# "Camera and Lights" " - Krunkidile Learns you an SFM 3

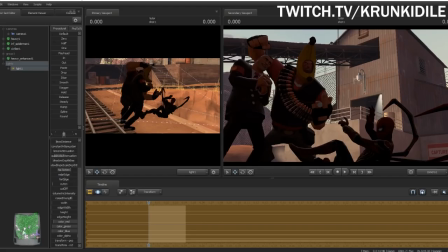1619s
And we want it to be a bit more red and green so it's orange to match this dirt. And less blue. Because there's not really any blue around.
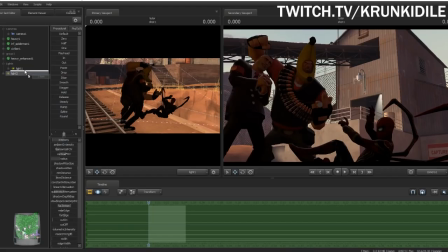1634s
And really you can just copy and paste and then just for organization's sake You're going to put it back into the light room.
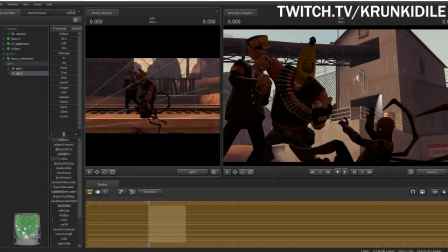1642s
We're going to top and paste it. We're going to bring it over here. And you want to put another one. Another light without shadows on this side. Make sure that we see everything within the poster. That's light enough.
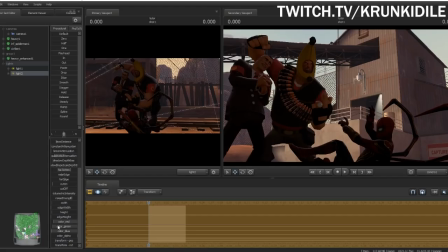1661s
This one I think a little bit more.
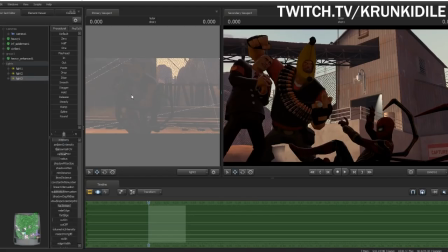1668s
I'm going to paste one more. And we're going to put this one to the back.
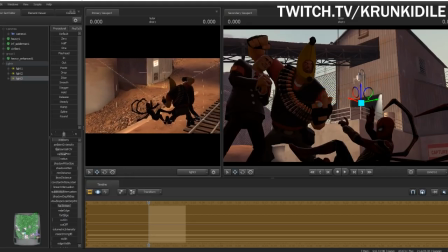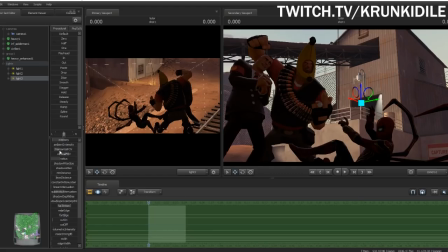1682s
zoom it in focal distance that should be good okay so now we have these it doesn't look very lit the point of lighting isn't so that you can see things it's not just well it's not just so that you can see things it is so that you can make things look good now
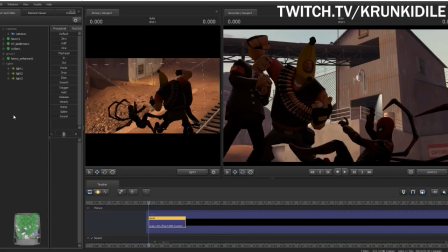1700s
you can just shine a light on something and be like well there it is you see it see it it's good yeah it's good right no it's to make it look good not so that it looks so we're going to make a new light
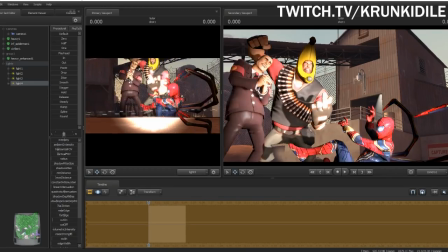1717s
and we're going to create a rim light a rim light is create the
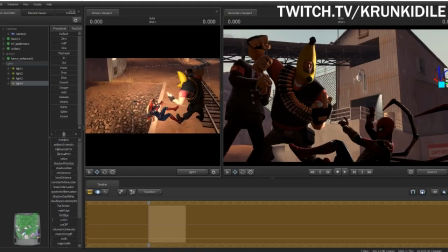1722s
main use of a rim light is to make it so you can uh tell the difference between it's what you're trying to create is like a line on the outside of the uh character or the model or whatever so
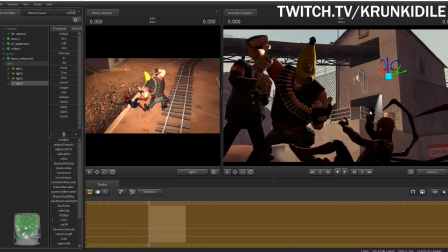1737s
that uh you can tell the difference between it and the background if anything shares the colors also it looks really good uh for this i can now show you i turn it down just a bit and we are going to show you what
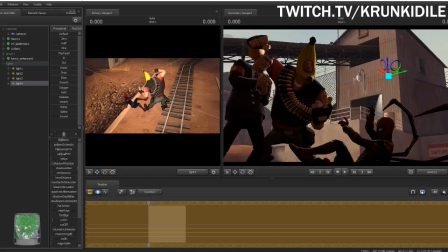1752s
shadow filter size and shadow attention do show uh attention for child filter size it's kind of like how much how deep you want the shadows to be as i turn it up the uh light seems uh starts to take on more of the uh the
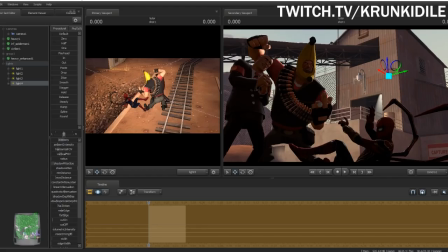1772s
model and it seems to even like kind of purse through other parts of it we can turn it up until we uh get it on pretty much everything around the models and then shadow attention is how dark we want the shadows we want this all the way dark because we still want it to be dark
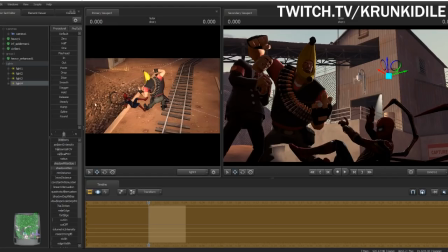1791s
not like we don't want we want it to be dark we're just trying to light the outside so we want to have as less of an impact on everything else outside of it as possible you
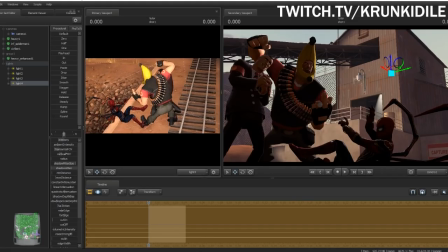can turn it down as much as you need to a lot of times i just like to use quadratic attention to turn down the brightness so that uh how much it affects the uh outside does not change and
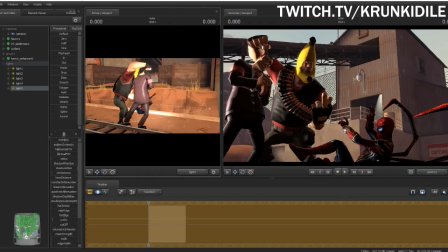1826s
we're gonna take make another one and we're gonna put it on this side so that both sides of the models are uh seen i want this high up and over to the side so that it can look down and brightly contrast everything in the uh thing i change this and then you print down about here
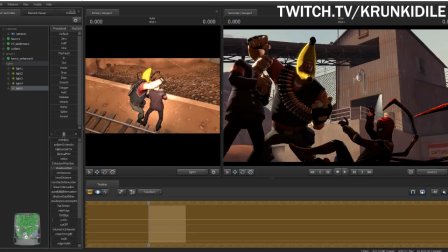1845s
this all the way down turn down the tension sometimes uh on certain uh models you want them to you can sometimes put a rim light that goes like not just on the edge but over the side and you can color it let's color this rim light sure why not make this one also